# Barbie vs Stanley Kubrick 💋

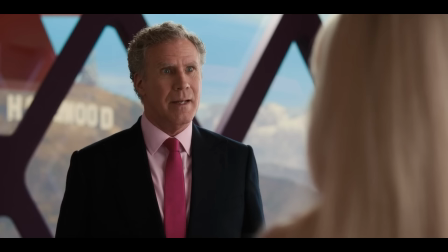[4:05]
Also, can we just stop for a moment and appreciate the Warner Brothers logo and the Hollywood sign in the background of the boardroom's windows?
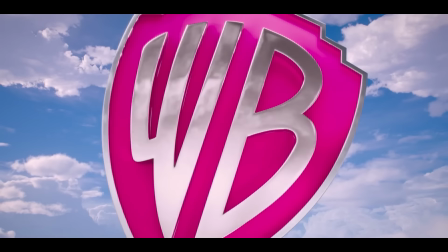[4:12]
Greta isn't just implicating Mattel here, but the very studio she's working for, and Hollywood as a whole,
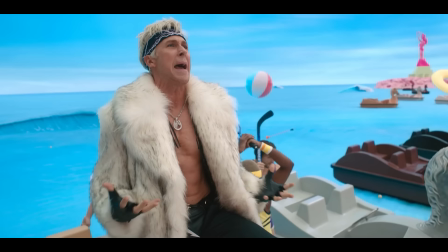[4:18]
as a machine that creates unrealistic symbols of femininity and masculinity that women and men and everyone are inevitably compared to.
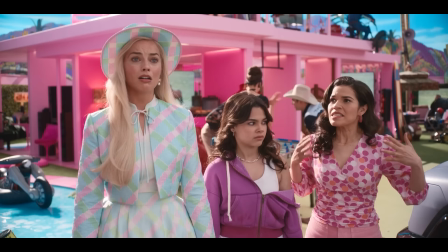[4:27]
Also, the, upsettingly casual reference to smallpox.
Oh my god, this is like in the 1500s with the indigenous people and smallpox.
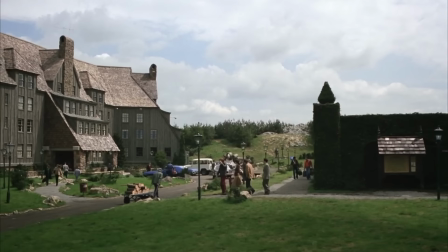[4:36]
They had no defenses against it. Did remind me of Kubrick's backstory for the Overlook Hotel in The Shining.
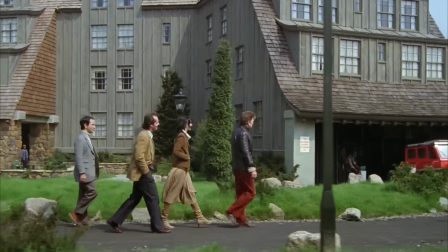[4:41] The site is supposed to be located on an Indian burial ground, and I believe they actually had to repel a few Indian attacks as they were building it.
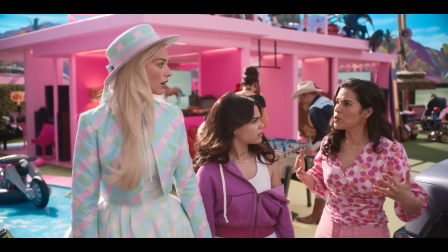[4:48]
I didn't like Kubrick using genocide as background for his film, and I don't like Greta using genocide as an offhand comment in hers.
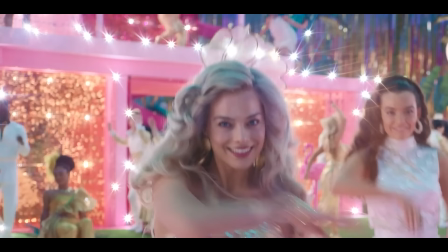[4:55]
While not every reference works for me, she's clearly drawing from Kubrick's monolithic body of work.
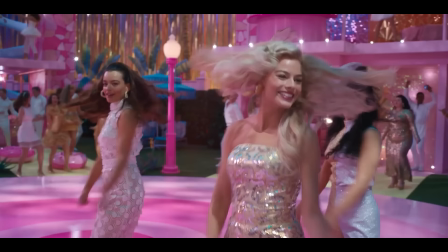[5:01]
So, I think this begs the question, why would this hyper-feminine film pull inspiration from the Stanley Kubrick?
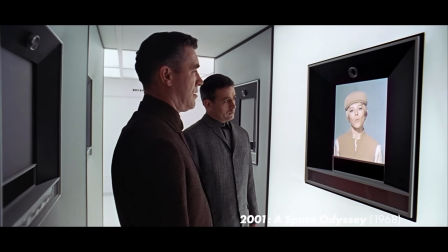[5:08]
Well, Greta and Kubrick are both directors who explore the ways that
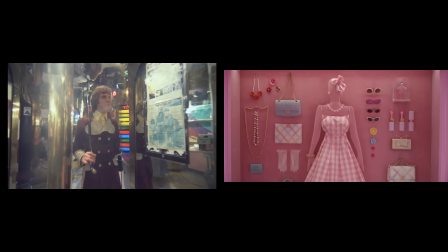[5:13]
media and the plastic world we're born into impacts everything from the way we dress,
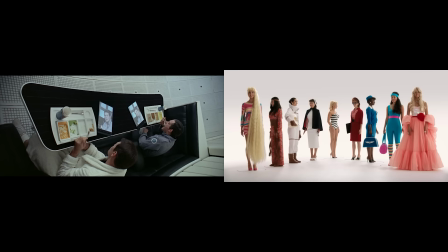[5:18]
to the shape of our government, to how good our relationship is with our mothers, to the way we view ourselves. Glimpse we get of Barbie is the 2001 style intro, which was heavily featured in the trailer.
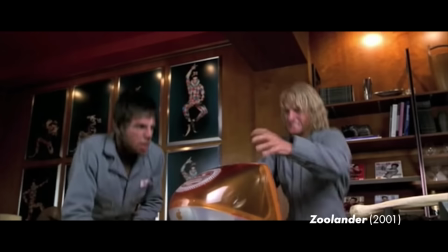[5:34]
2001 is one of the most iconic and influential films ever made, so it makes sense that this scene is also one of the most parodied ever.
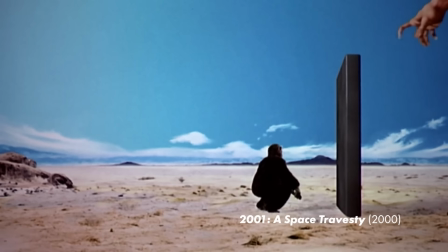[5:43]
Just off the top of my head, there's Zoolander, this terrible Leslie Nielsen movie, shut up you stupid monkey,
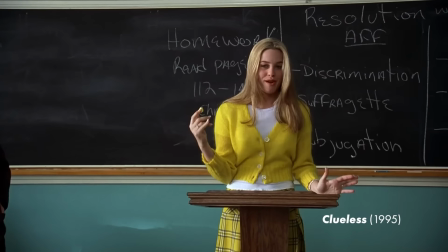[5:53]
the latest Nathan Fielder show, The Curse, but I won't say anymore because I don't want to spoil it for you.
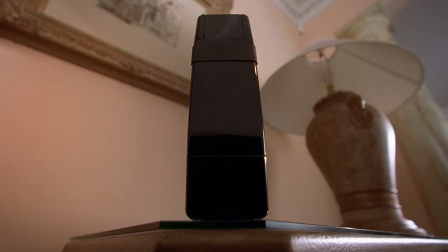[5:58]
And Clueless, when the soundtrack plays as we view Cher's phone from an angle that makes it look like the monolith.
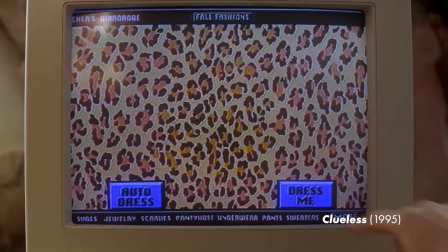[6:07] Christian said he'd call the next day, but in boy time, that meant Thursday.
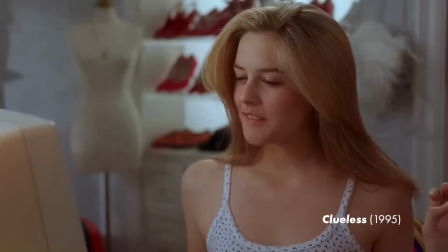[6:10]
I didn't even realize Barbie isn't the first coming-of-age film to parody 2001 about an idealized blonde woman who starts off the narrative living a sheltered,
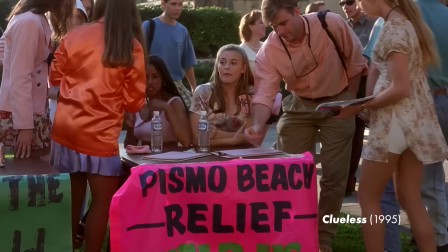[6:18]
perfect life only to realize that she is part of a whole world outside, leading her to become a real person.
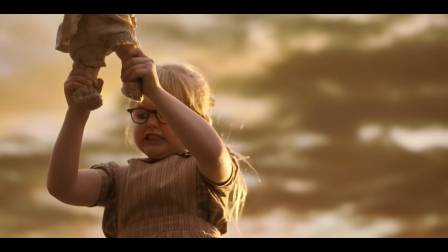[6:23]
And that's film history. But Greta uses this reference to set up the themes of the film, and with a keen eye for detail and authenticity. She actually got permission to use Kubrick's original front projection plates of prehistoric Earth from the production of 2001.
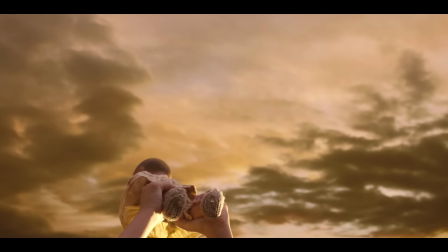[6:40]
Kubrick utilized the most advanced production techniques of his time, but that technology didn't give Greta the flexibility that she wanted.
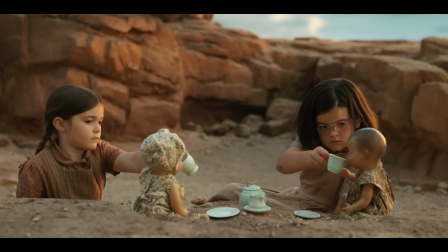[6:47]
To fix this, Greta used a volume stage developed by Industrial Light and Magic,
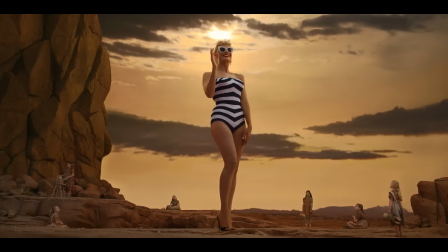[6:52]
allowing her to combine practical elements like actors and props with an LED backdrop displaying Kubrick's plates.
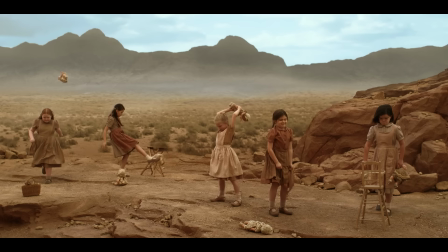[6:58]
She seamlessly combined Kubrick's original plates with cutting-edge technology.
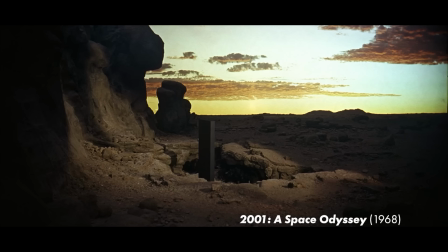[7:03]
Kubrick would have creamed himself. In Kubrick's original film, the monolith is a fetish object.
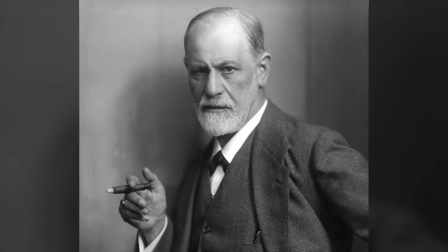[7:09]
Not in the fun way, but in the original not fun way.
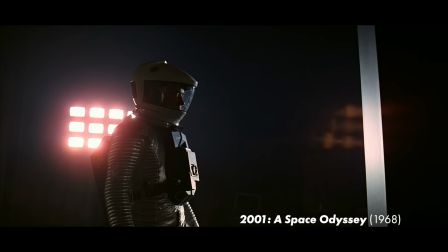[7:14]
A fetish object is anything that we attribute inherent non-material value or powers to.
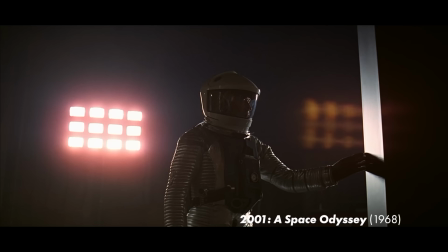[7:19]
But one of the most common interpretations of the monolith is supported by the larger body of Kubrick's work.
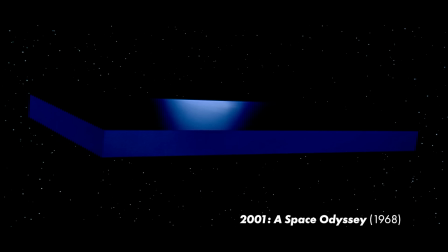[7:25]
And the gist of that is that the monolith itself is a blank space onto which we, the audience, project meaning.
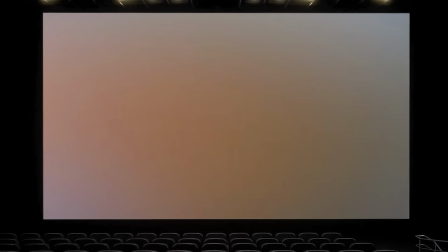[7:33]
It's the screen in a darkened theater.
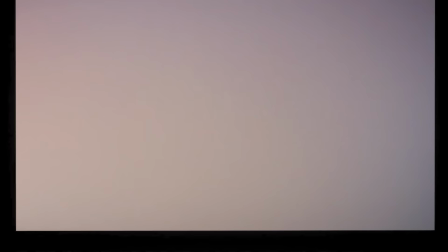[7:35]
It's that void that we stare into in the shower, filling it with our desires, fears, preconceptions, dreams.
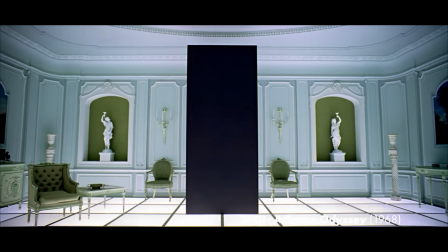[7:43]
It's the ultimate fetish object, in the not fun way, in that it really isn't anything besides a black box, so it becomes whatever we make of it.
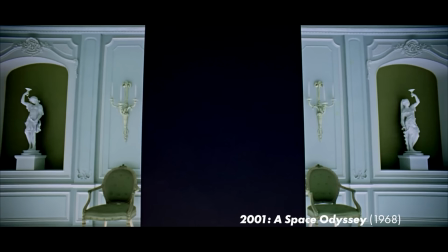[7:52]
To put it simply, the monolith itself is a blank space onto which we, the audience, project meaning.
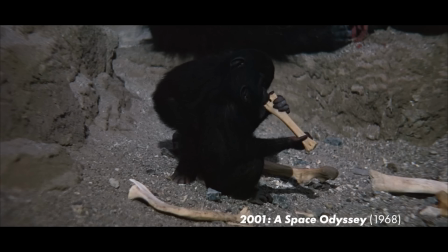[7:58]
Kubrick also makes a direct connection between the monolith and technology.